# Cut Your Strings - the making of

name's Lucy. Hello, my name's Fran, And we're animators at the VFX Hub at Bournemouth University.
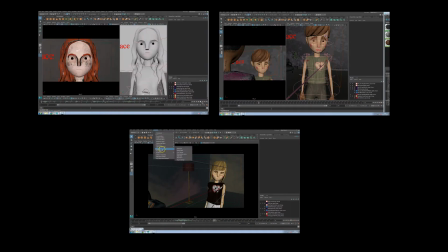0:11 We've produced 3 short videos for the High Sheriff of Dorset and Dorset Criminal Justice Board's Coercive and Controlling Behaviour
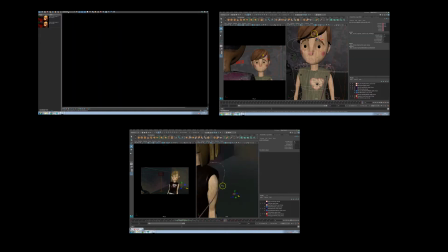0:18 campaign that highlight 3 of the most common behaviours shown in domestic abuse relationships affecting 18 to 25-year-olds.
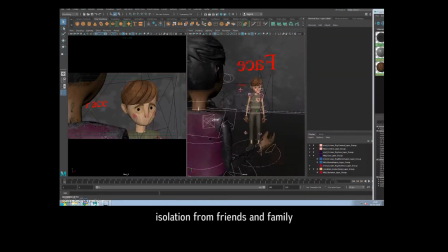0:24 These behaviours are tracking and monitoring of social media, isolation from friends and family, and coercive threats of suicide.
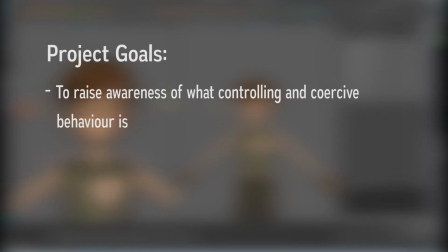0:31 Our goals for the project were to make people aware of what coercive and controlling behaviour is through examples,
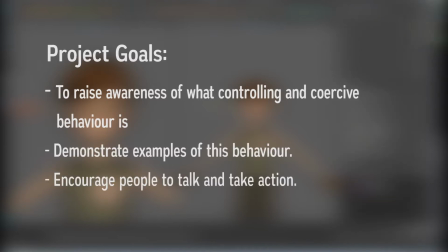0:37 and to encourage people to talk about it and take action in regards to abusive behaviour.
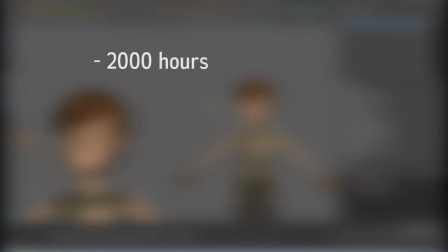0:42 We spent about 2,000 hours on production using 7 different software packages
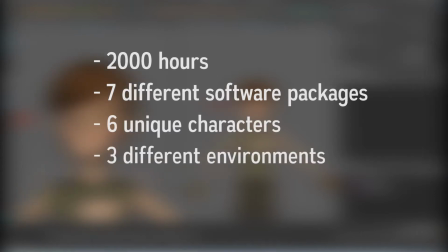0:47 to create 6 unique characters and 3 different environments for around 115 seconds of animation.
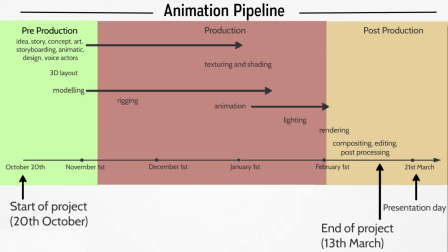0:54 To explain to you how we've done this, we're going to quickly take you through the process of creating each video in terms of a pipeline, which is how the animation industry refers to their workflow. We're going to take you behind the scenes of each individual task to give you a greater insight into how the final films were created. To start the project, the first thing we begin with is research, a crucial part of the pre-production stage.
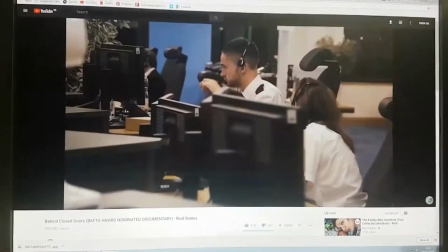1:17 We looked in depth at what domestic abuse is about and what the new legislation introduced in December 2015 means,
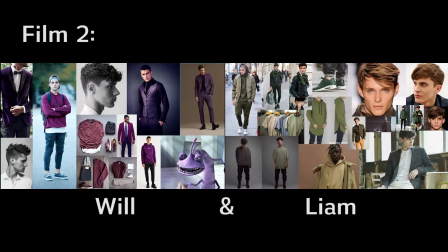1:24 before moving on to create mood boards of influences. Each character has their own colour to help distinguish them from the others and make them more memorable as an individual.
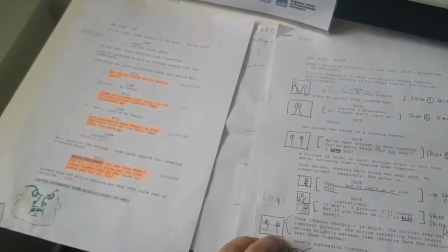1:32 Then, we write a script based on the research, and following approval from all stakeholders, we record the voice actors.
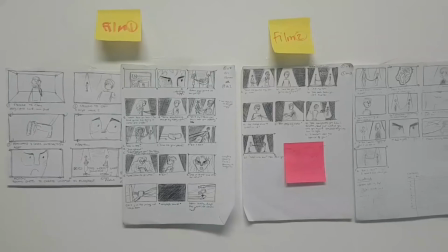1:38 At the same time as the script is being approved, we start designing the characters and begin storyboarding the action.
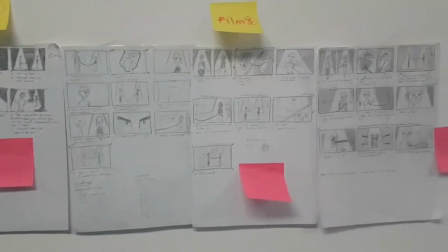1:43 We made the characters look like little dolls or puppets, so it's plausible that they have strings and could be controlled.
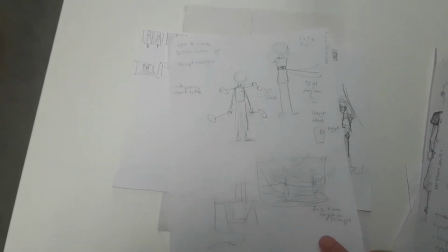1:48 They're also a little abstracted from our reality, as to try not to be emotionally damaging to anyone watching, while still conveying the subject matter.
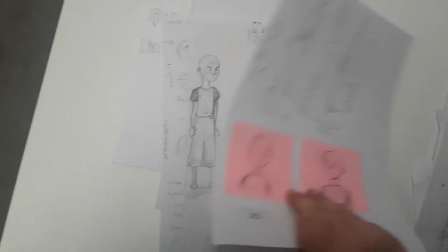1:55 We chose to develop the characters from one base to save time on production,
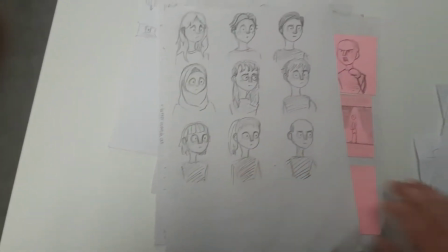1:58 and also make the point that anyone could be a victim or abuser, that there's no visual mould of what a victim or abuser should look like.
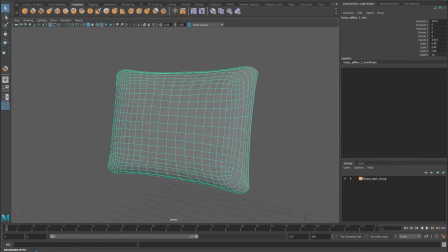2:06 Then we move on to modelling, which is making the shape of the characters or assets. This is the start of production.
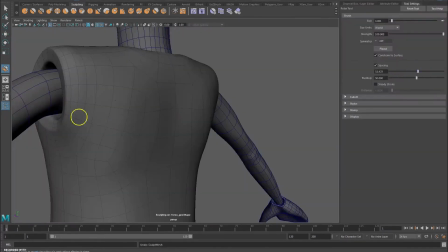2:12 This is where you create everything and build it. I took the character designs and modified them to work in 3D by sculpting the model, much like you would a clay figure.
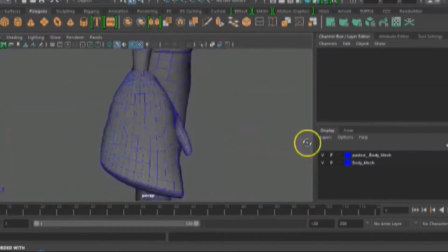2:23 We make everything with squares and pay special attention to a thing called topology,
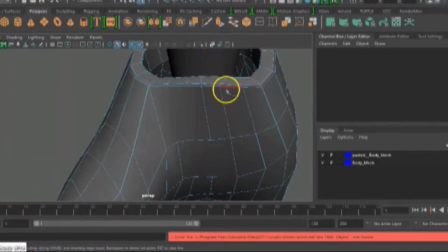2:27 which is how the loops of the squares flow over the surface of the model, especially in regards to the face.
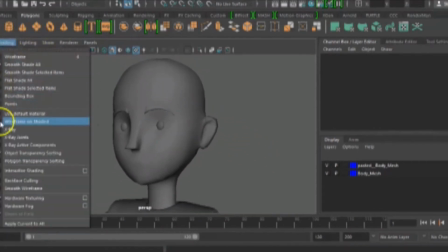2:33 This is important because it means the face looks more realistic, and things like the cheeks, mouth and eyes move properly in expressions.
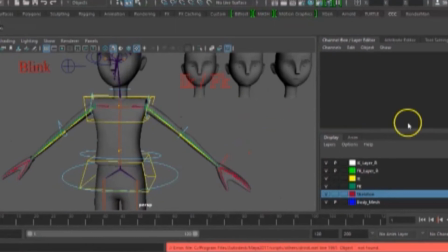2:42 Next is rigging, which is putting a skeleton to the character's model.
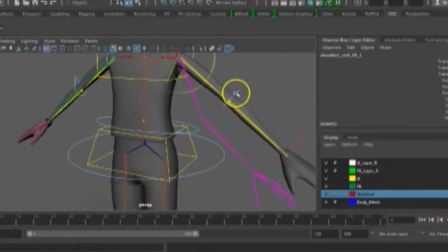2:47 Think of it as a metal skeleton inside of a puppet, allowing it to control the character.
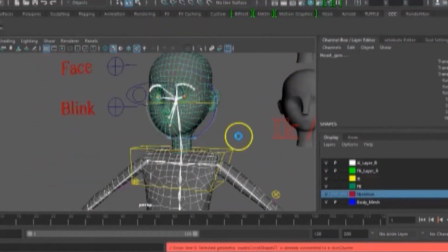2:53 We recreate all the joints of the human body digitally and make everything move, as if it has muscles inside of it, so it looks more realistic.
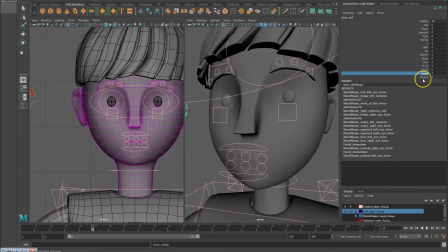3:00 We also use a thing called blend shapes for the face to make animation faster and more consistent.
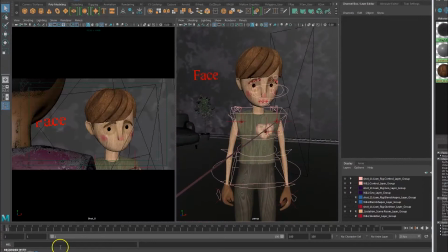3:07 After that we have animation, which is essentially all of the movement in the video.
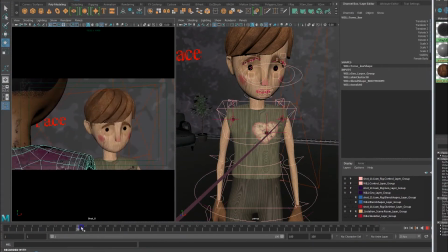3:11 We combine all of this with choosing the best camera angles and positions to tell the story.
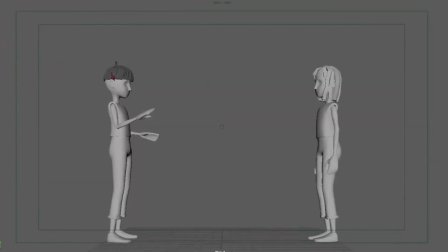3:18 We block all the motion first to check the timings before sending it off to our composer.
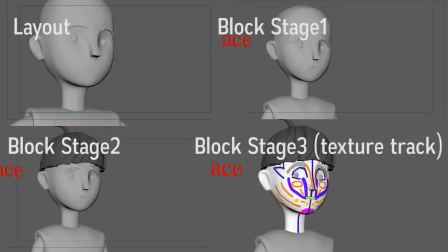3:22 We then keep adding layers of detail into the motion and polishing the camera movements to
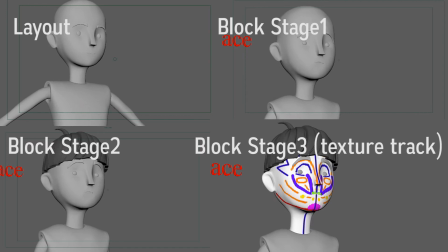3:27 make each shot easy to watch and make sure that it conveys the performance of each character effectively.
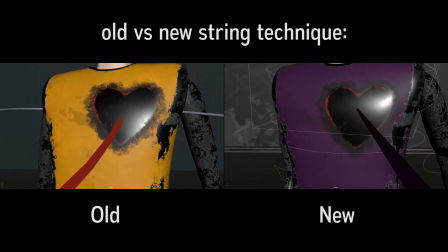3:33 We also add strings to the characters to show very clearly the power the abuser has over their victims.
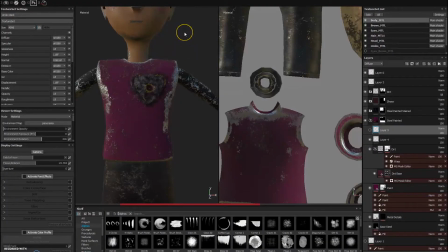3:39 At the same time as animation, we have texturing and shading, which give the character and environment models colour and surface details, such as wooden or metallic surfaces.
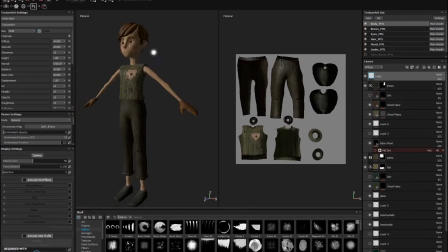3:48 I wanted it to look like you could reach out and touch the characters, like they really were people. So we used 4K textures on the characters and made the victims look handmade by using wood, and we used painted metal for the abusers to make them feel cold and hard.
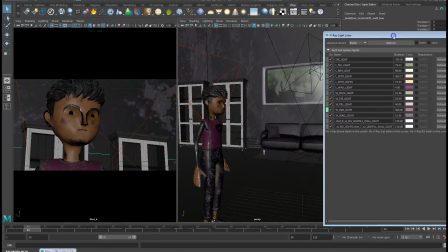4:00 Once animation and texturing are complete, we light the scene. The abusers are lit specially so the eyes glint out of the shadows when they are the most menacing,
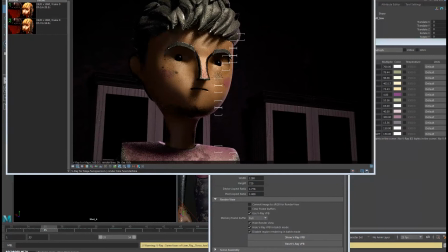4:08 to make them seem scary, whereas the victims are lit more softly and with less harsh shadows.